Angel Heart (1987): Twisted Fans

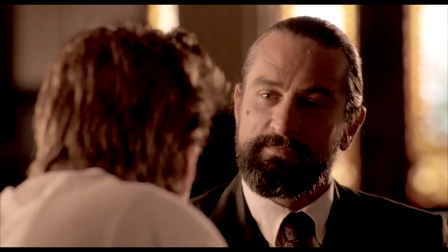[8:19]
Does it mean the fans have no power here? Or does it show that Cipher's supernatural energy has no influence?
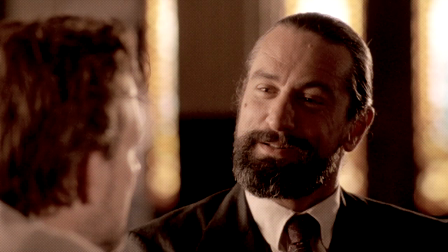[8:28]
He sits in the seats, taunting, testing, waiting.
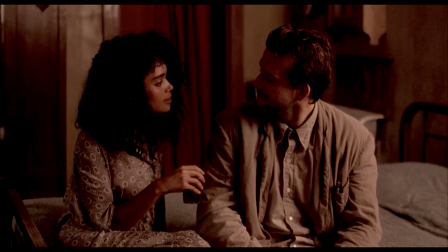[8:34]
When Epiphany visits Harry at his room,
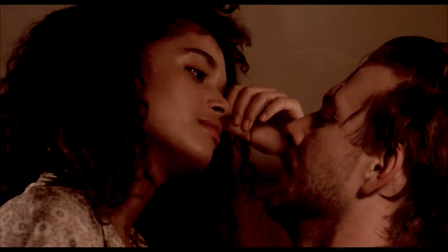[8:38]
they dance and begin an interlude that intertwines visions that may or may not been in Harry's mind.
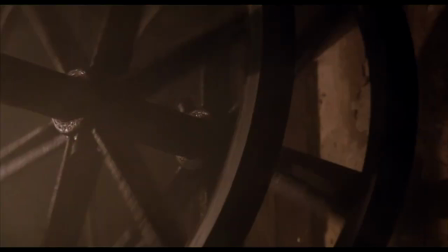[8:45]
The images are quick, nightmarish, hell in origin.
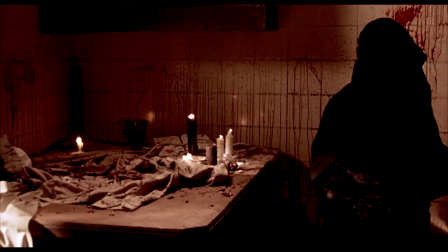[8:50]
The symbolism may flash in front of our eyes, but the vision of a fan, is now associated with blood and sacrifice.
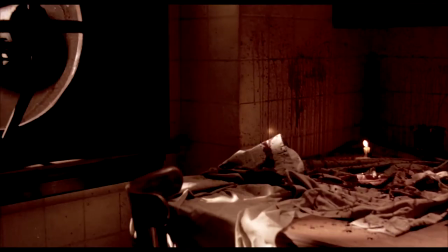[8:59]
The blades spin. They cannot be stopped.
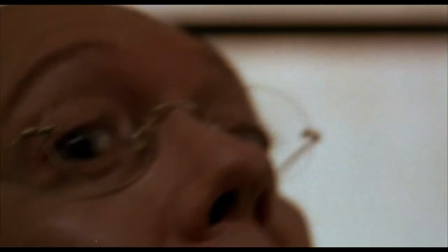[9:03]
Winesap is shown in an extremely short cut, a snippet that reveals an unexpected moment.
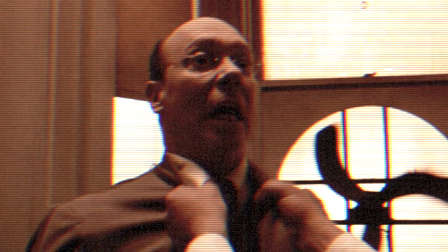[9:10]
He is shadowed by a twisting fan, a very ominous symbol.
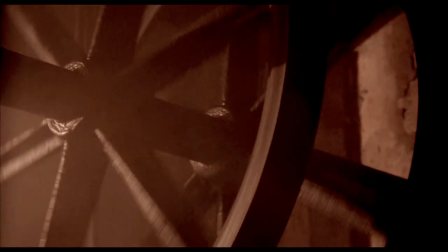[9:15]
We see other spinning blades. What do they mean? Many questions are answered by Ethan Krusemark.
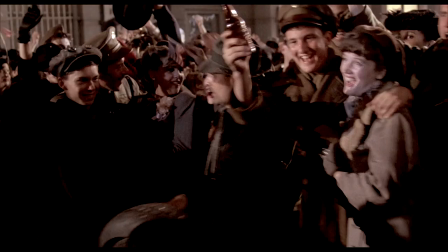[9:23]
When he gives his narration of what happened on New Year's Eve 1943,
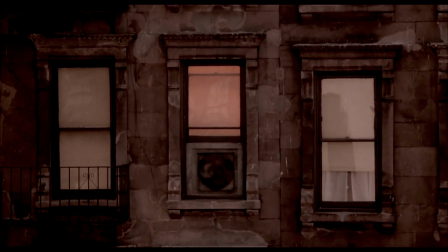[9:29]
we learn explicitly the fan is associated to a human sacrifice so Johnny Favorite can steal a soul.
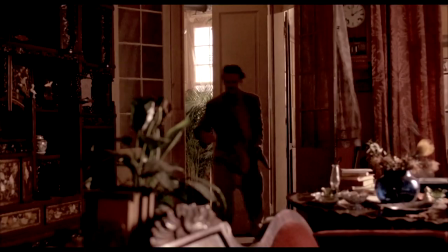[9:40]
Perry Angel, with a terrible intuition, returns to Margaret Krusemark's home and discovers he is Johnny Favorite.
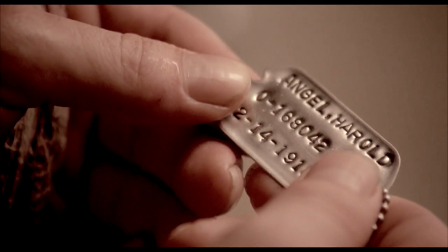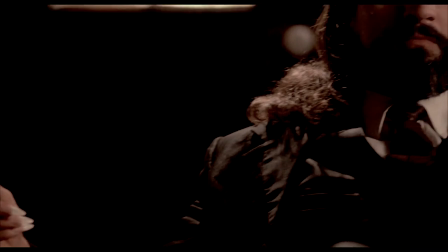[9:54]
Mephistopheles, the Devil, meets Favorite there with a cane in his right hand that looks much different than the first.
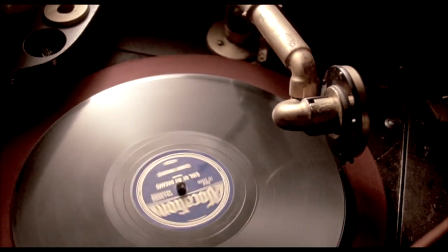[10:02]
Louis Cipher plays one of Favorite's tunes on a turntable and it spins clockwise like a fan.
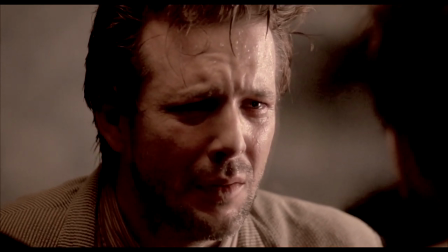[10:09]
Seems Margaret had a spinning fortune-telling object in her home after all.
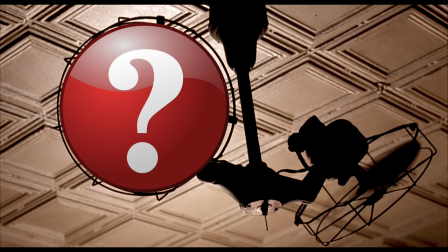[10:14]
Before we get into a couple bonus theories about what twists in the wind, like, share, or subscribe if you want to see more content like this one.
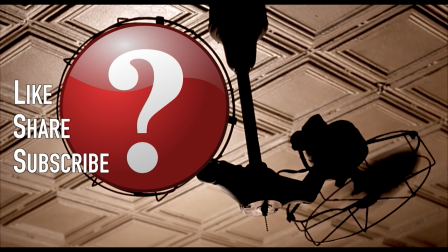[10:23]
It does help grow the channel.
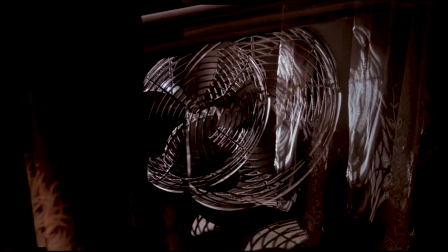[10:27]
When fans turn both clockwise and counter, we see two realities, one for Harry Angel, the other for Johnny Favorite.
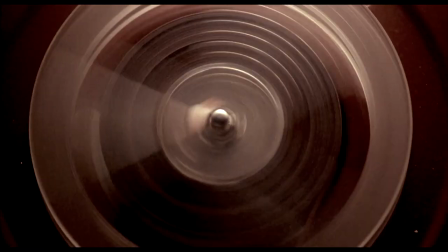[10:35]
But fans are not the only things twisting. Harry Angel's tape recorder is also seen spinning in different directions.
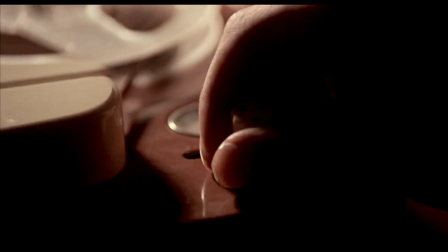[10:43]
He is seen rewinding or re-recording,
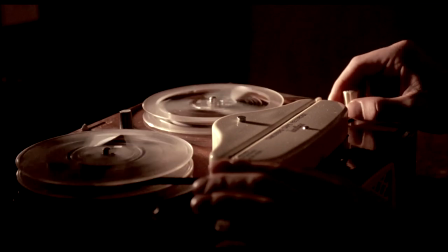[10:47]
overriding his testimony, keeping favorite secret love of the Evangeline Proudfoot a secret.
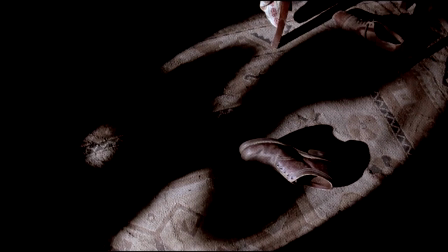[10:54]
And like the fan blades, Angel spins two stories, two truths, one recorded and the other forever lost.
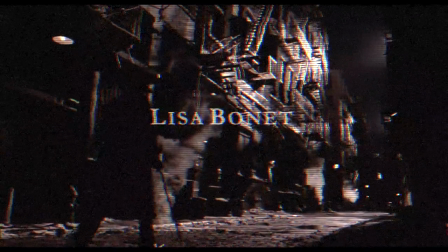[11:04]
What else is seen spinning with a hidden meaning? It comes very early in the film.
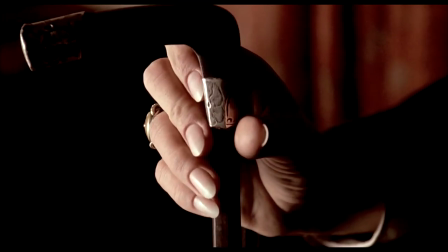[11:10]
We see Cypher's walking stick before we see his face. It turns patiently one way and the other.
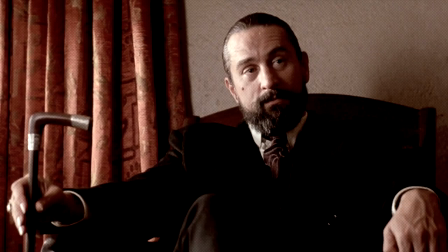[11:17]
It is one of two canes Cypher carries.
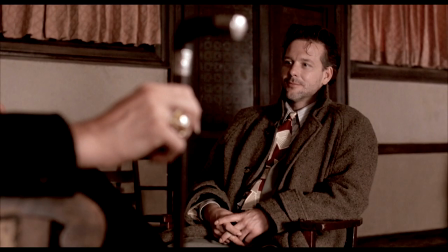[11:22]
The symbolism of hell carried in his hand that opens the film is book-ended
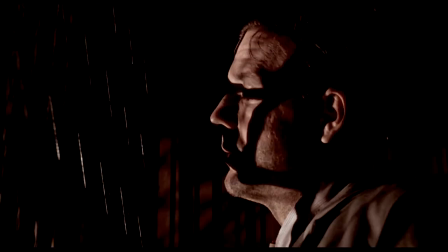[11:28]
when we see Johnny Favorite descend to the underworld by way of the elevator.
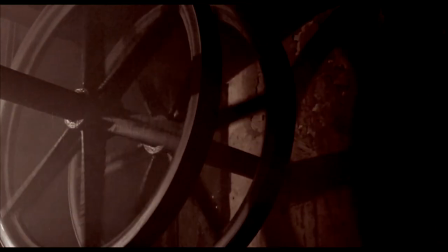[11:34]
The gears spin both clockwise and counterclockwise. When Harry reaches the lower levels of hell.
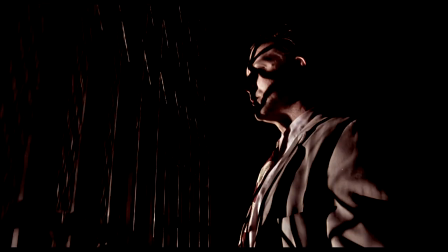[11:42]
His face looks much less of Angel and begins looking more like Johnny Favorite.
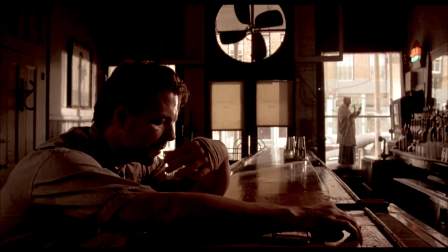[11:51]
Let me know in the comments below what meanings do you see in the fans?
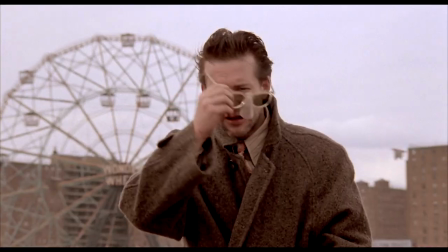[11:57]
Did I miss any?
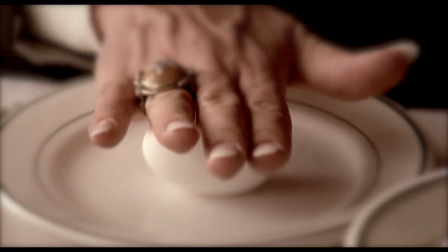[11:59]
This is Mr. G of Synergy saying it's better to break bread with a friend and cracking an egg with the devil.